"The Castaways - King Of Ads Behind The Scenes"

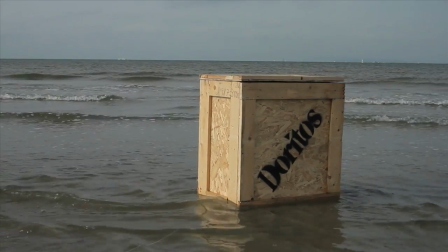And then once we'd done that opening shot, we could relax a bit as much as you could relax in sub-zero temperatures and biting wind.
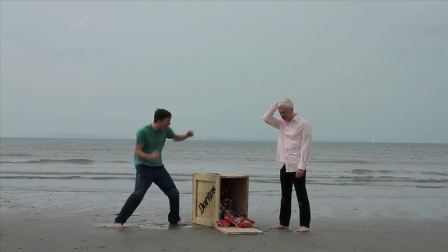But filming was pretty straightforward. We used, obviously, natural light and a couple of big Laster-like reflectors for fill.
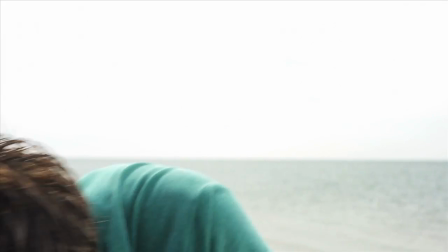And the weather treated us well. Although it stayed dry, we also had quite a bit of sun that gave us that look that it was a summer's day.
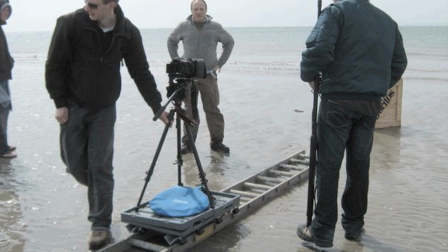We also made a dolly from some skateboard wheels and a ladder, which worked a treat.
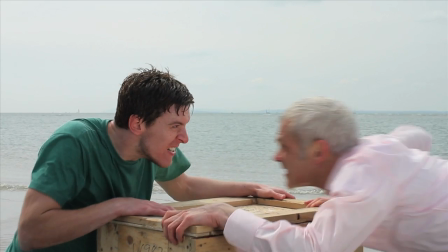It seemed daft spending the time making it and also lugging a 14-foot ladder down the coast, but the shot, in my opinion, is the best in the film.
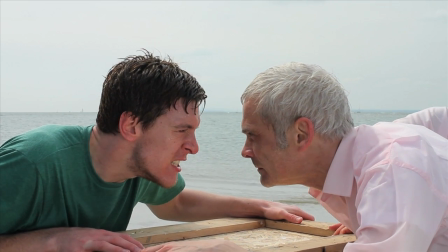OK, it bounces a bit, but hey. The ironic thing is that we do have a fully-specced dolly, but it's just too heavy and labour-intensive to set up,
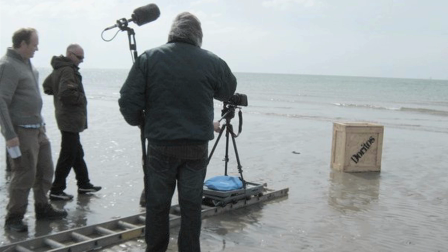Not to mention, you know, setting it on a beach is not the greatest place for it and balancing it and everything.
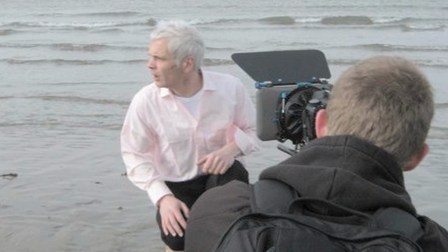And so we went minimalist and guerrilla style in case we got jumped on by the fun police or someone.
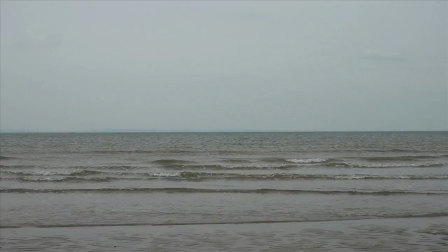As it turned out, we filmed for about six hours without a hitch, except we had the moving tides and the dogs running into frame.
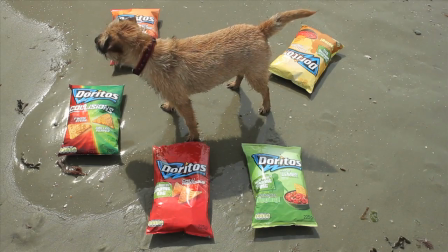And we had some people as well at one point just wander straight into the frame while we were clearly filming.
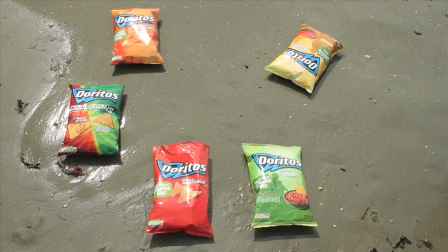But, you know, it was a public place, so we couldn't really moan about it.
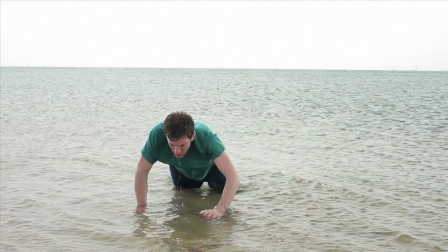I did feel terrible asking the guys to get into the sea as it was quite literally freezing Luke was shaking uncontrollably and I was
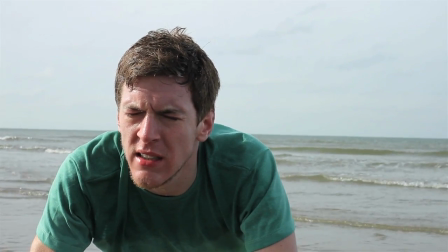wondering whether it would come across in the shot but on action he just got into character and you'd never know he was so cold and we kept spraying them
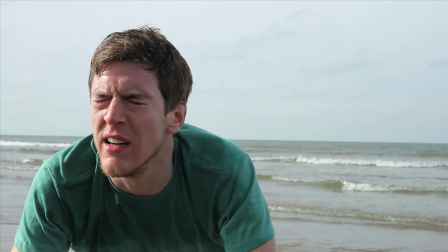between takes with freezing cold water as well so they looked wet but we spared them on the long shots as you couldn't really tell
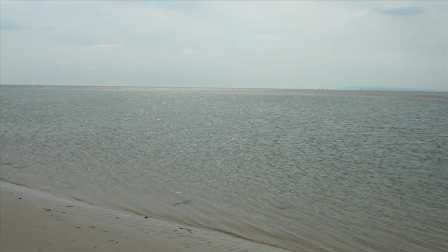so we finished filming around 3pm we said goodbye to the big crowd that had gathered around us and headed for the pub for a nice warm lunch and a
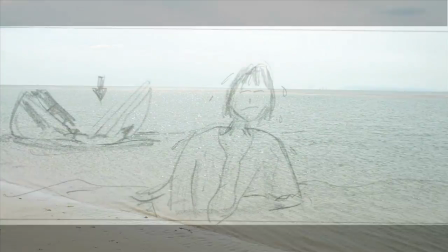pint. Next, the edits, which was academic really, since we just shot the storyboards exactly.
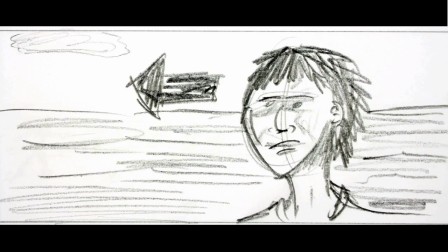It was a matter of just selecting the best take and then dropping it into the edit using the animatic as a guide.
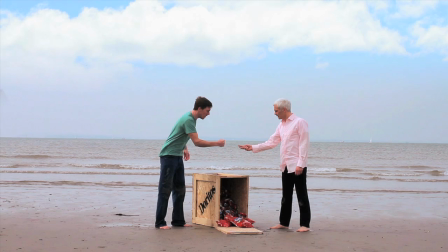After the edit, we had it graded to look like a hot summer day in the Pacific, as much as you could without it looking fake, and then it was ready for the upload.
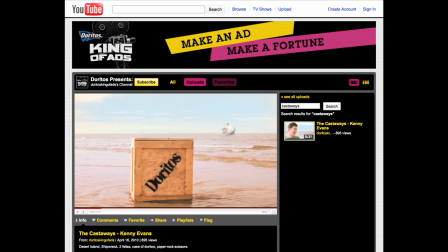So, of course, by the time we'd finished our ad, a lot of much better ones had gone up,
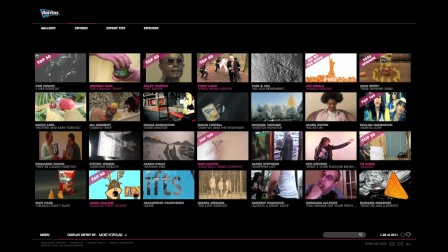but I kept with my thought that we would make the top three, kept my fingers crossed right up until we never made the top 50. But hey, I had some interest from a London agency who I'm now talking to about representation, so it's had a silver lining.
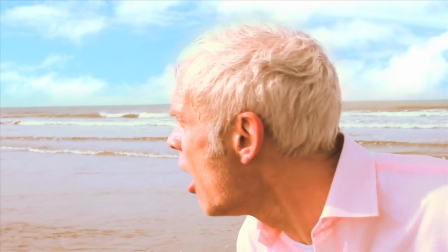It's not the first film I've made, I hope that's obvious,
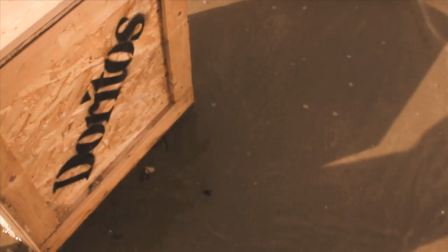but I do have a great job working at Kingston University running the moving image department, so I'm not going to be rushing off into any career directing commercials anytime soon.
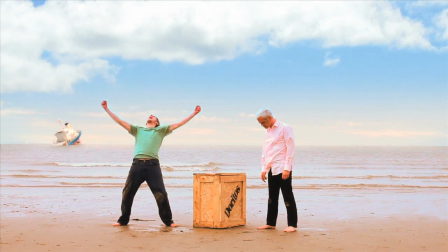Anyway, thanks for your interest,
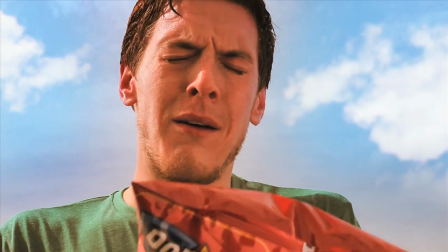thanks for watching, and I hope that this little behind-the-scenes talk has helped show how it was made and helps you in your own endeavours with filmmaking.
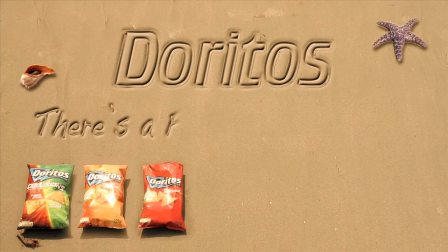Cheers. Bye.